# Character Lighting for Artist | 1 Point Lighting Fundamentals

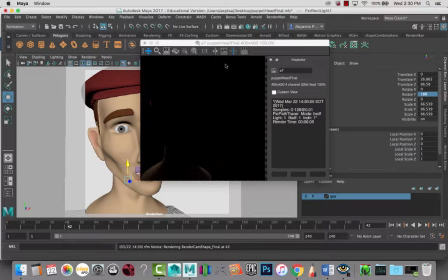If we had another light that was actually lighting up the background, because I do have a,
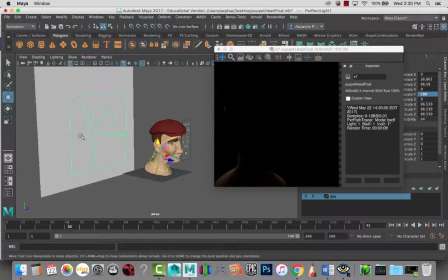if we look at our scene here, we do have kind of a background plate that we can be casting
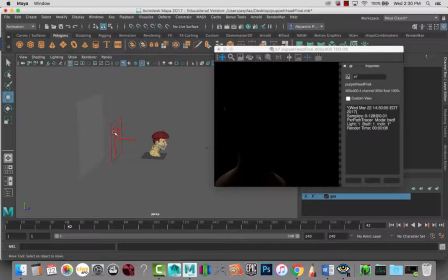light on, but we have the light that is in front of it.
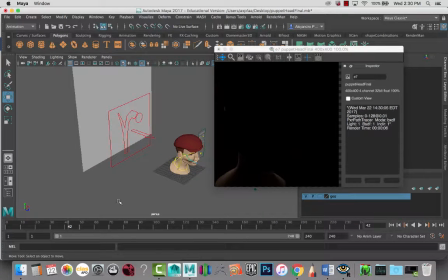So if we had a secondary light here and pointing at the background, we can see the background and it will look really kind of vibrant and nice, but at the same time this character is going to be completely in shadow.
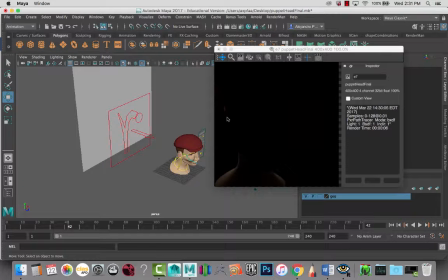So this is definitely kind of an ominous masked murderer type of feel for your character, especially once you start adding more lights where you can actually see it. Maybe with 1-point light inside of a 3D scene like this,
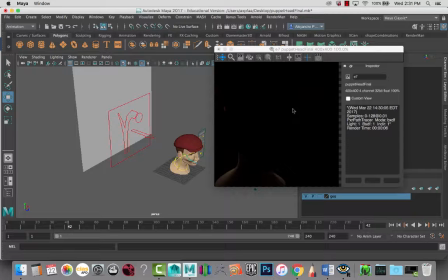it might be very counterproductive because I don't have anything else that's bouncing light forward. If I had another piece of geometry in front, maybe I'll get some bounce light on the character as well,
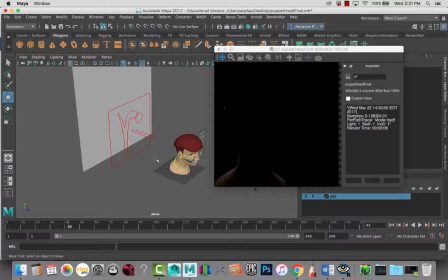and you'll see some details and things like that. But right now we are really only getting this slight silhouetting here,
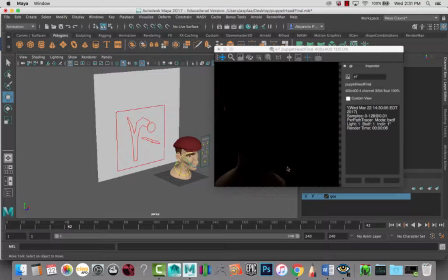and I would really like, with a scene like this, maybe to get a secondary light using the background, and you really get that nice dark silhouetted feel of the character. Okay, so
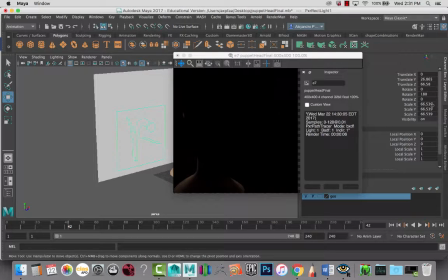let's go back to the light and look at doing, oops, wrong one, kind of 45-degree angles on the other side, and you'll see that because he's kind of posed, it's going to be slightly
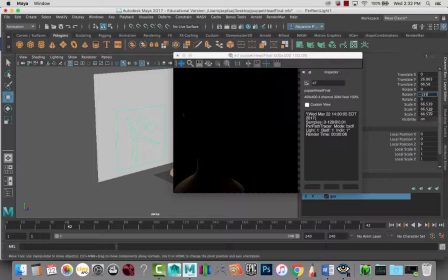different. So if I do that,
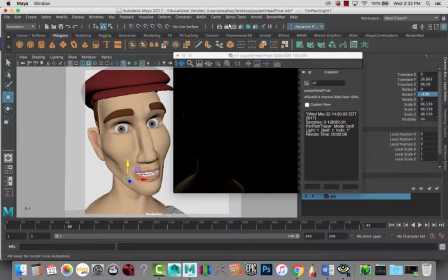and let's go back here and render from our camera view, you'll see that at the 45 degrees from the opposite side, because we're on the side where the camera is, it's not quite a rim light. It's almost acting kind of like a you're just kind of filling in this area.
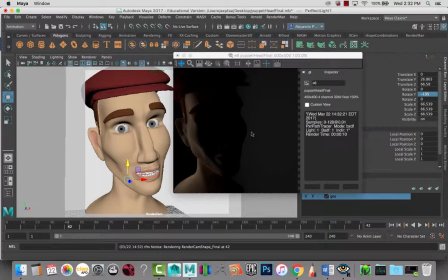It's going almost into black on the opposite side, but you can see a little bit of a slight separation here from the background and the character. Again, we're hiding the face in this shot here. So anytime you're hiding the face, really, with the lighting, the character has something that they're hiding,
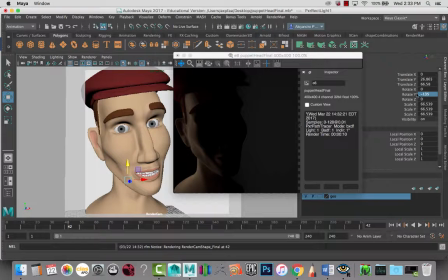and it's a really good way to kind of set that mood up. So let's go to -90. Again, opposite side, it's going to be really similar to what we saw on the opposite from the other side, but slightly different.
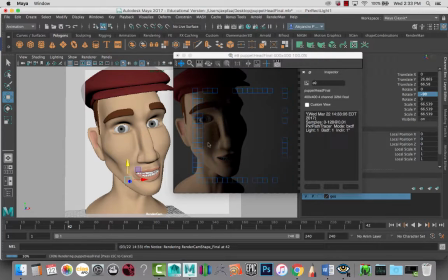Again, two face here, but this time we're hitting on the side of the face that is closer to the camera, maybe. So what is being revealed to us is kind of more true, it's less hidden.
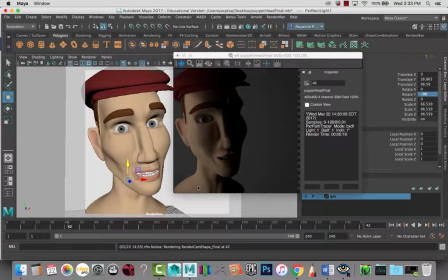Also, with something like this, you are can also maybe get some sort of mood. They're not only just two-faced, but maybe they're not feeling well, they're sad, or they're in general hiding something.
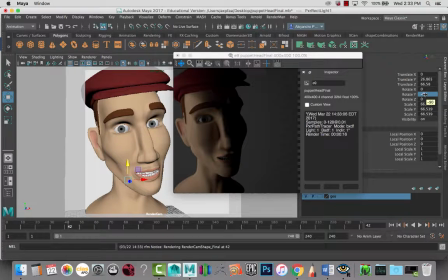It can be emotional, it can be like truly in the scene, in the story, whatever you're creating. It can be that kind of thing as well. So let's look at -45, which is the last one of going around the character.
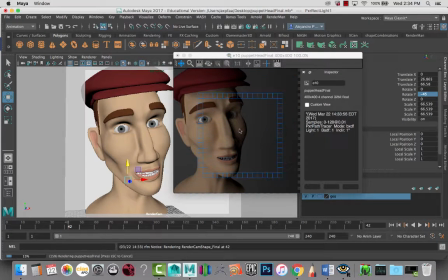So here you can see a little bit of that Rembrandt lighting where it's hitting the cheek and very little of anything else on the opposite side of the character. We're getting a little bit of lighting kind of on the background there, but
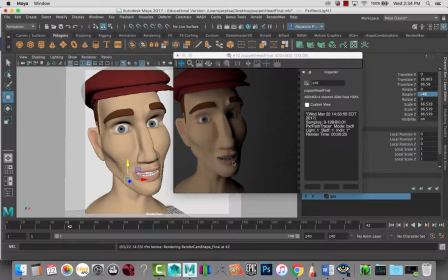it's really just kind of this fill light that is giving you a little bit of story.
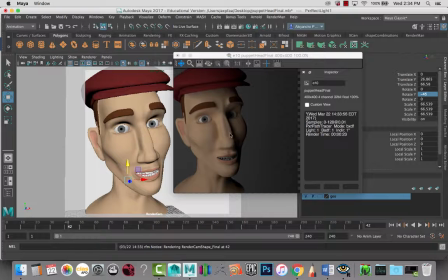It's not going into the front where you're getting that nice beauty lighting, but once we add a second light, if we had a second light on the opposite side and fill in some of the shadows, it could be kind of just mood lighting type of thing. You're trying to set up a mood for something, an emotional shift in your piece, something like that.
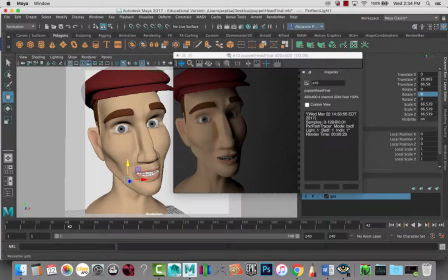So if we go back to 0 and look at our lighting from straight in front again, again, beauty lighting, everything's very even, flat lighting on the character.
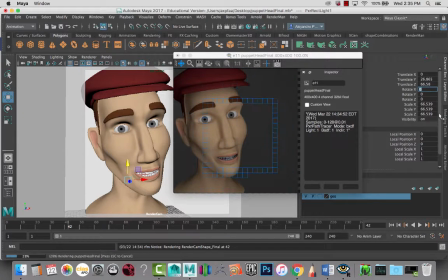Another area that we can start adjusting and playing with is rotating the camera up or down. So if we were to go and set up the camera with a little bit of a rotation here. So here,
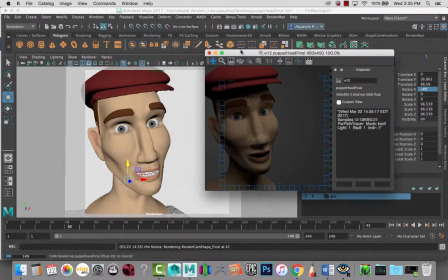let me make sure that
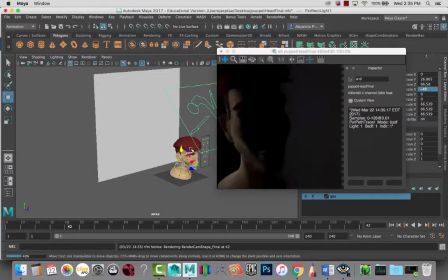I'm rotating so it's coming from the top down here.
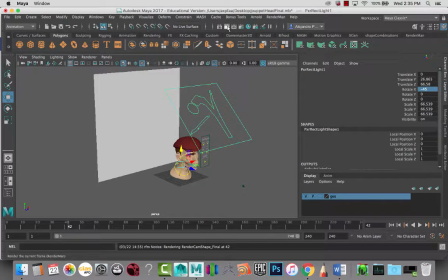I am not sure what's going on with my render, so let's close that out and reset up the render, except not from that view,
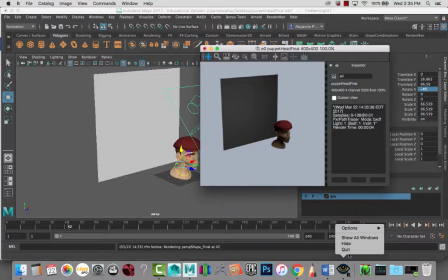because that's not what I'm trying to show off right now.
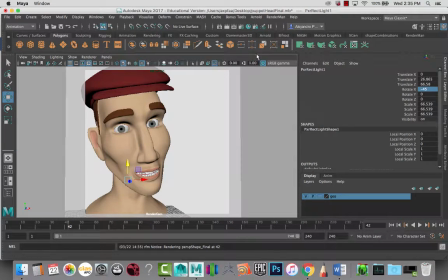Let's go from our camera view and render.
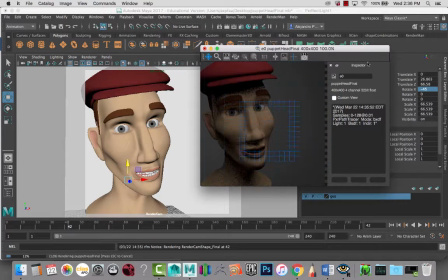So right now with the camera, I mean not the camera, but the light coming from the top down, this is generally what you get with the sun. Obviously when you're outside with the sun, kind of the lighting is
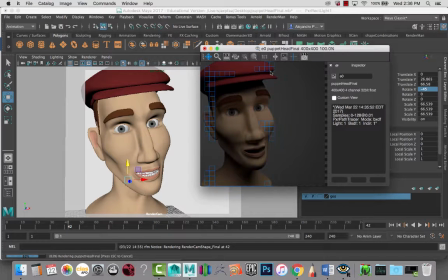going to be so intense that it's bouncing off everything, and then you get fill light from everywhere. But in this case, maybe it can be the character is inside of a room and it has a ceiling light that is on, and that's all that's on in this room, and it's kind of in front of them in a way or something like that.
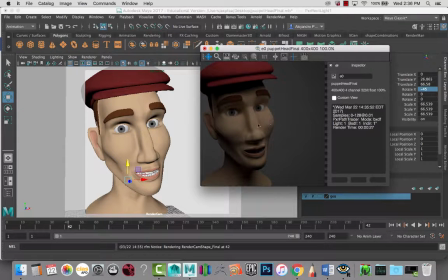So here it really kind of lights up some of the area. He does have a hat, so it shadows up some of the top up here, but we can see as it gets into his eyes, we're lighting up his eyes. The bottom part of the face and neck are really kind of darkened, but
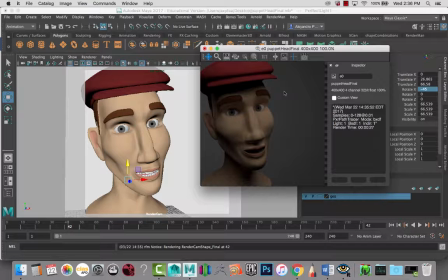at the same time, this is kind of a little bit more natural type of lighting than if we were to get not 40 but 45 coming from the bottom. If we were to render this from the lighting coming from the bottom,
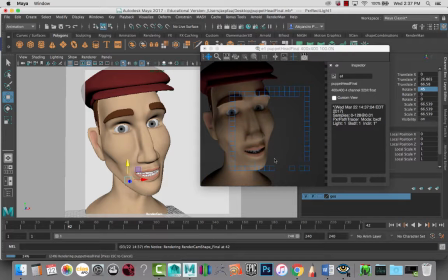you'll see that you're getting this kind of eerie, unnatural feel, because how often do you have a light coming down from the bottom? So if you want to make your audience feel uneasy when they're looking at your piece, this is a good way to do that.
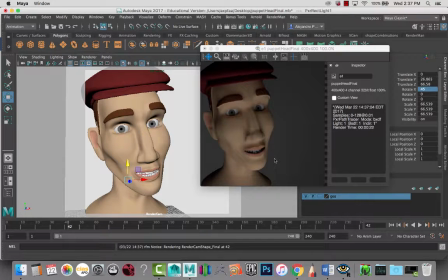How do you really go in and explain that within a bigger piece if you're seeing this? Maybe the character is holding a tablet and the light is emitting from that and lighting the character, or a computer or something like that.
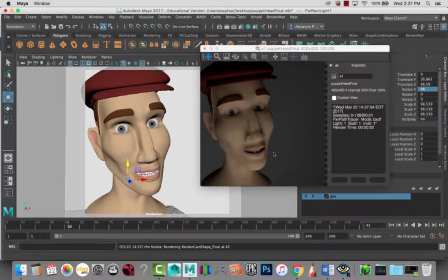It can be of some sort of illuminated floor, or even lawn lights, things like that. A lot of things can cause that type of lighting, so that you can get that kind of
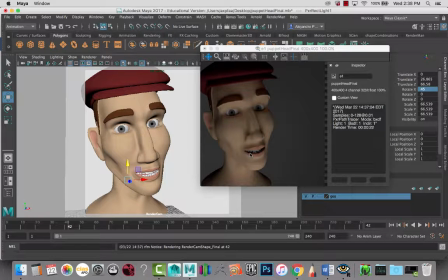light look from the bottom that really is unnatural, and it just gives you this eerie sense when you look at the character that you're working with here. So we could go to the extremes.